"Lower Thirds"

Sound can add an important dimension to your lower third when used appropriately. It can give the lower third a sense of realism and action.
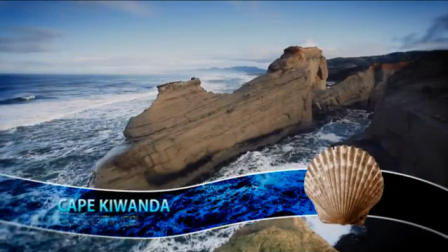261s
Your ocean-themed lower third may be accompanied by the sound of crashing waves.
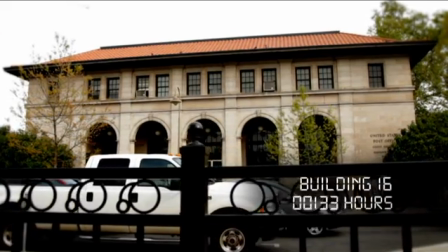266s
Another popular choice is the digital typing sound effect used in many movies as text appears on screen.
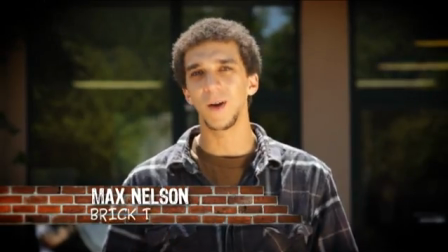272s
For a more subtle effect, a subdued tone, hum, or swish may accompany your lower third as it makes its appearance. Sounds may be purchased in quantity as part of sound effect libraries or downloaded individually from various websites. A quick internet search will reveal plenty of options.
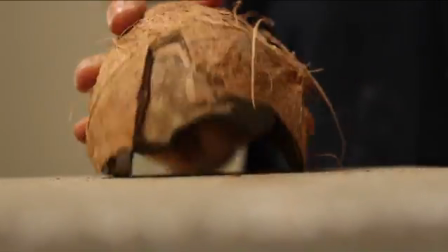288s
If you're feeling particularly adventurous or having difficulty finding just the right sound, you may want to go the Foley route or try recording your own. The important thing to remember, as with visual elements, is that any sounds you choose must also match the project thematically. Sound should always serve to help your graphics come alive and should never overpower or dominate what people are saying on screen. Communication should always come before design. Presentation of your lower third is the final consideration. Now that it's complete, how do you get it in and off the screen?
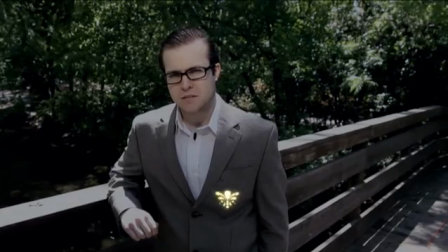323s
Do you simply cut it in and grab your audience's attention, or do you take a more subtle route and use a dissolve to fade it in and out of view? So the answer lies in appropriateness. If the emotion of the production is very relaxed, a subtle fade in and out would work the best. If the emotion is highly energetic, then having the text move into frame would be appropriate.
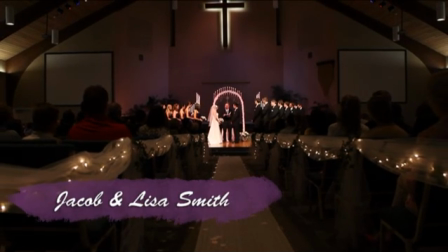342s
An easy way to make your titles interesting is to use the crop effect in reverse.
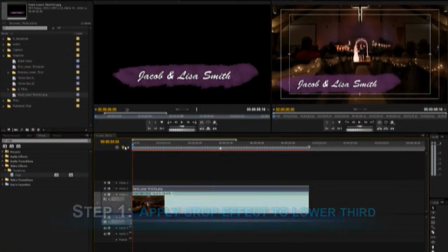346s
Apply the crop effect to your lower third, and at the beginning of the clip, turn on the keyframing for the property that crops the right margin.
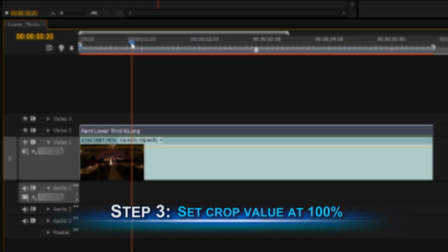353s
Set this value at 100%. Now move the time indicator forward on the timeline to the place where you want the lower third to be fully visible,
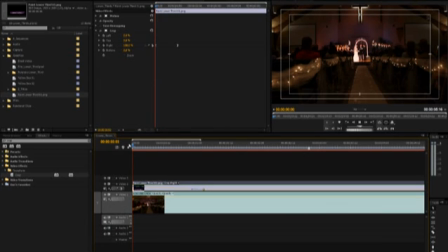362s
and change the right margin crop value to 0%. And when you're playing it through, your lower third will appear to unroll itself across the screen from left to right.
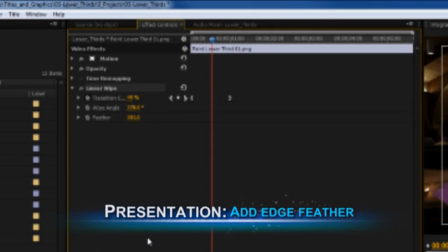371s
If you're feeling adventurous, you could also add an edge feather to the animation in order to soften the edges.
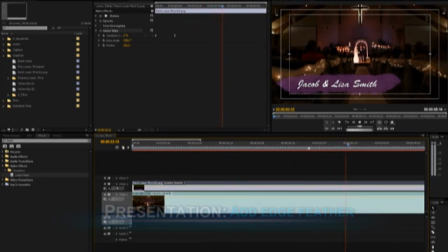376s
Pretty cool stuff, huh? And what about duration? Well, as with any text on screen, make sure it remains fully visible long enough for the average viewer to be able to read it 2 to 3 times before it goes away. That way, you'll be sure everyone receives the full benefit of all your hard work. Lower thirds are great ways to give your productions an air of professionalism and make them rise above the crowd. Take the tools we've given you and reference the many examples you'll find on television and online. Let your imagination run free, and soon you'll be making lower thirds that can impress and inform.